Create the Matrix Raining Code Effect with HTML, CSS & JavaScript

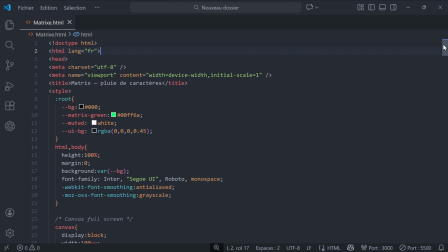0:09 Before showing the result, I'm going to start by showing you the code. Everything you're about to see is contained in a single HTML file. There are no external libraries, no frameworks, just HTML, CSS, and most importantly, JavaScript.
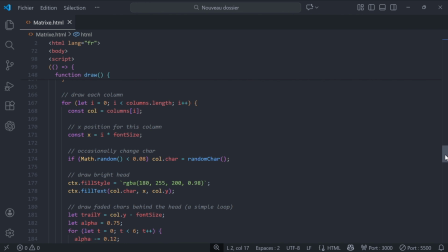0:29 The HTML is only used to define the structure with a full-screen canvas and a small control interface. The CSS handles the visual style, including the colors, the dark atmosphere, and the floating interface. But all the magic, the movement, the falling characters,
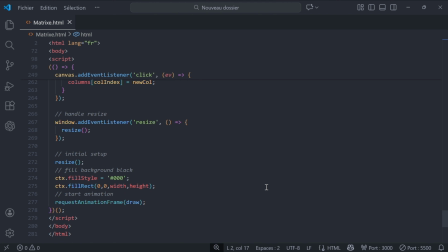0:47 and the visual effects are generated in real time with JavaScript directly using the canvas. You'll see that the final result is fully dynamic. The source code is available on my Telegram channel, link in the description.
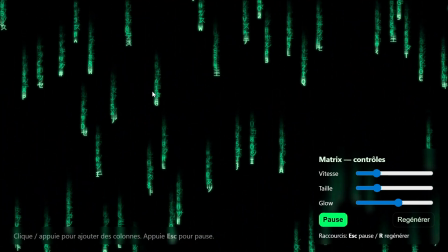1:04 Here is the result. Each column of characters is generated randomly.
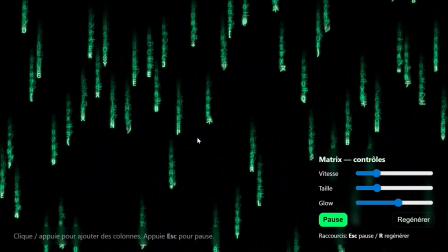1:08 The letters fall at different speeds. The symbols constantly change, and the trailing effect creates that iconic matrix feeling.
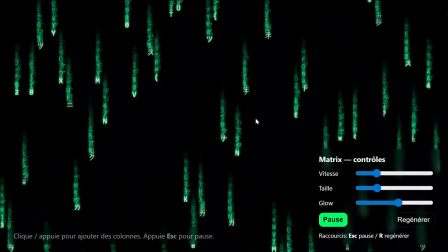1:17 Everything is calculated frame by frame, resulting in a smooth animation that feels almost hypnotic.
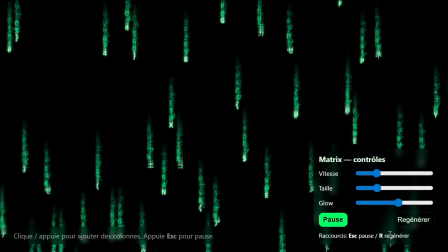1:24 Take a few seconds to just watch. This is not the parody's 9 to found.
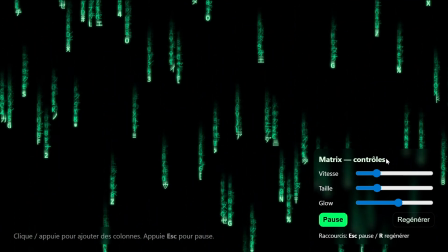1:29 Now let's move on to the controls. The first parameter is the speed.
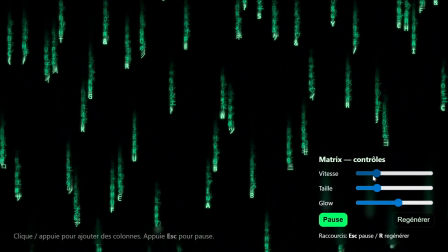1:34 Each column has its own falling speed, and this slider acts as a global multiplier.
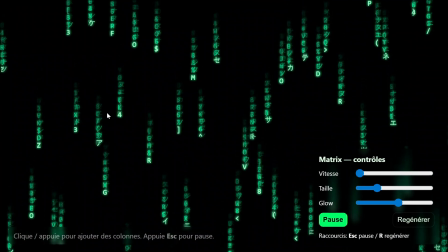1:40 When I slow it down, the animation becomes calmer and almost cinematic.
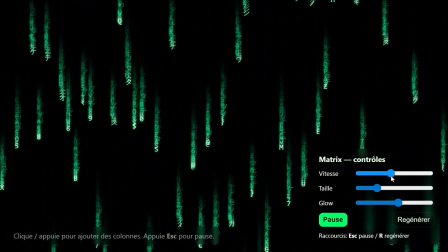1:45 And when I increase the speed, the effect becomes much more aggressive and intense, reminding you of certain scenes from the movie.
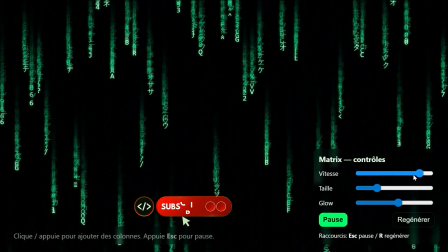1:55 Everything updates in real time without reloading the page. The second control allows you to change the character size.
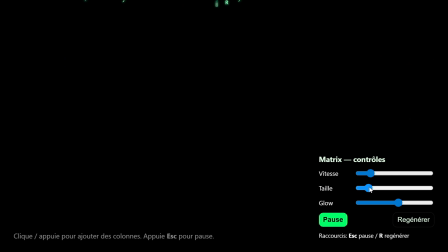2:04 Here, the font size directly affects the number of columns displayed on screen. With smaller characters, you get a very dense matrix packed with information,
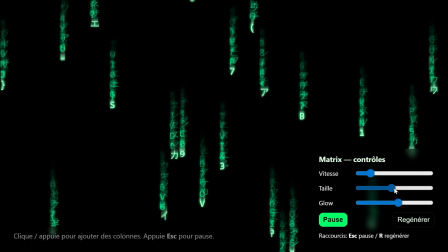2:14 while with larger characters, the effect becomes more readable, more graphical, and almost artistic.
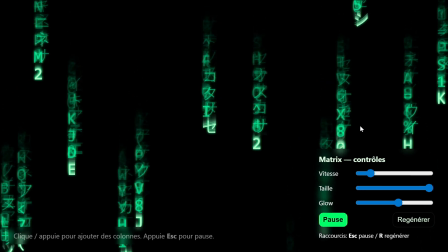2:21 The animation automatically adapts to the screen size.
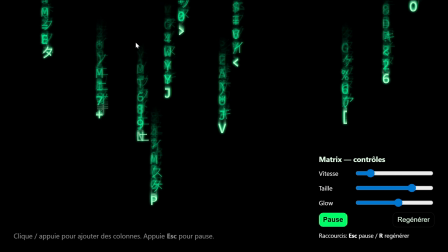2:25 Now let's move on to the most satisfying visual effect, the glow.
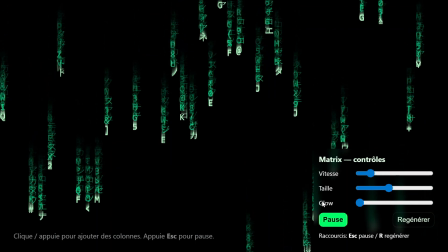2:30 This effect adds a luminous shadow around the characters and greatly enhances the matrix look.
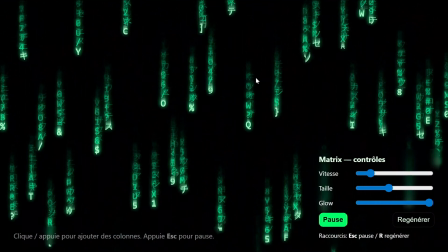2:37 Without glow, the animation stays clean and minimal. With a medium glow, the characters start to really stand out.
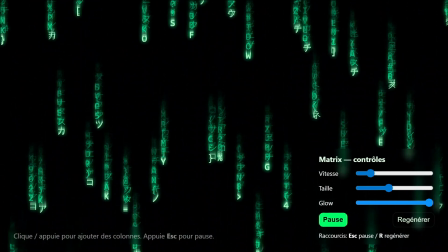2:45 And with a stronger glow, you get that bright neon-like effect that feels very immersive, especially in a dark environment.
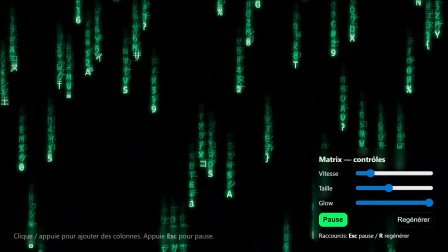2:53 This is often the detail that makes people say, wow. This is not the parody's 9 to found.
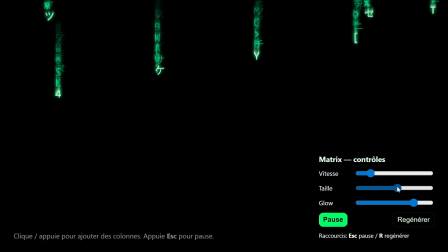3:00 The animation can also be paused.
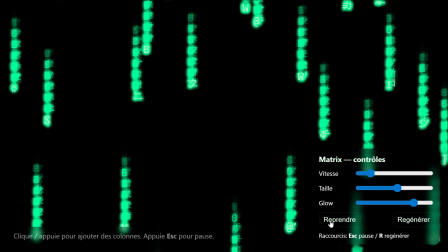3:02 When I click pause, everything freezes instantly without losing the current state of the animation,
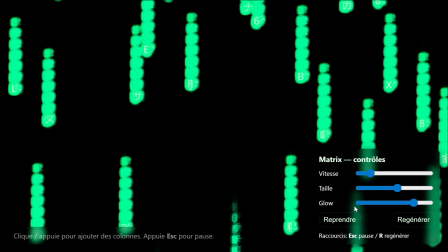3:09 and when I resume, the matrix continues exactly where it stopped.
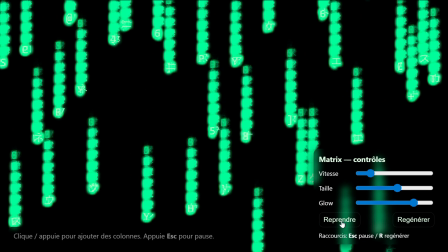3:14 This is useful both for observing the visuals and for demonstrations.
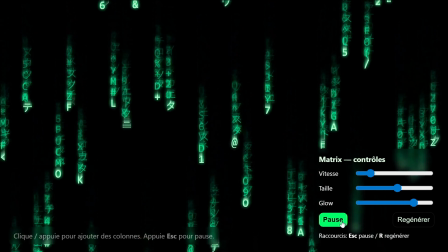3:19 This is not the parody's 9 to found. The regenerate button completely recreates the scene.
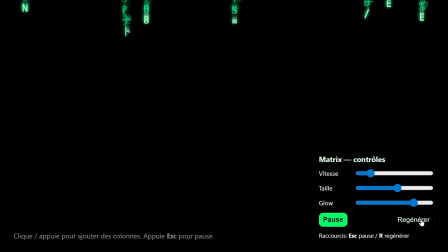3:25 The columns are recalculated, the positions are reset, and you get a new matrix with every click.
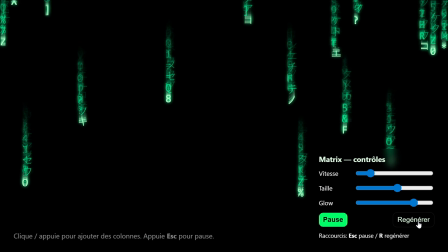3:32 No regeneration is ever the same since everything is based on randomness.
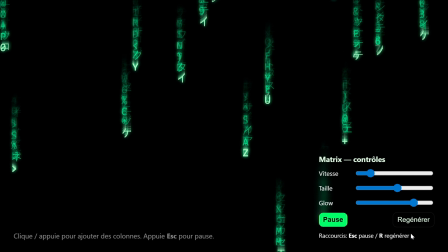3:38 There are also keyboard shortcuts.
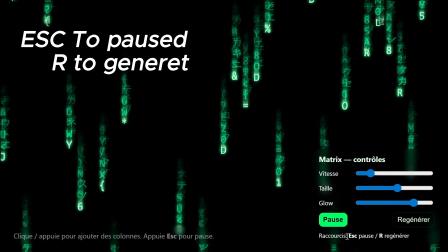3:40 The escape key pauses or resumes the animation, and the R key instantly regenerates the matrix.
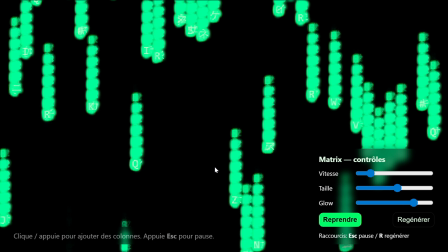3:48 These shortcuts make the experience smoother and more enjoyable to use.
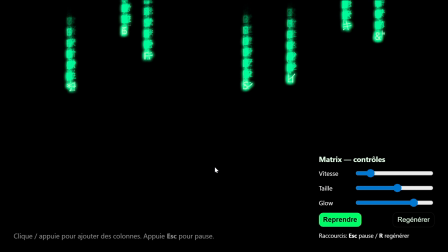3:54 That's it for this matrix fully coded using HTML, CSS, and JavaScript.
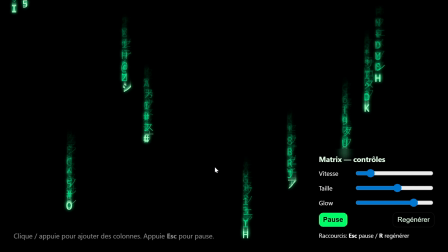3:59 If you want to try the code yourself, you'll find everything in the description.
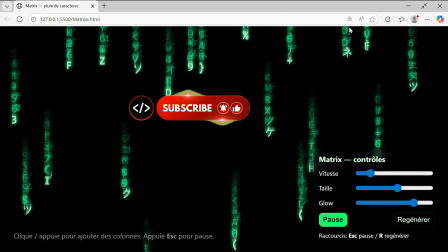4:03 And if you enjoy this kind of visual experiment, feel free to subscribe because more projects are coming.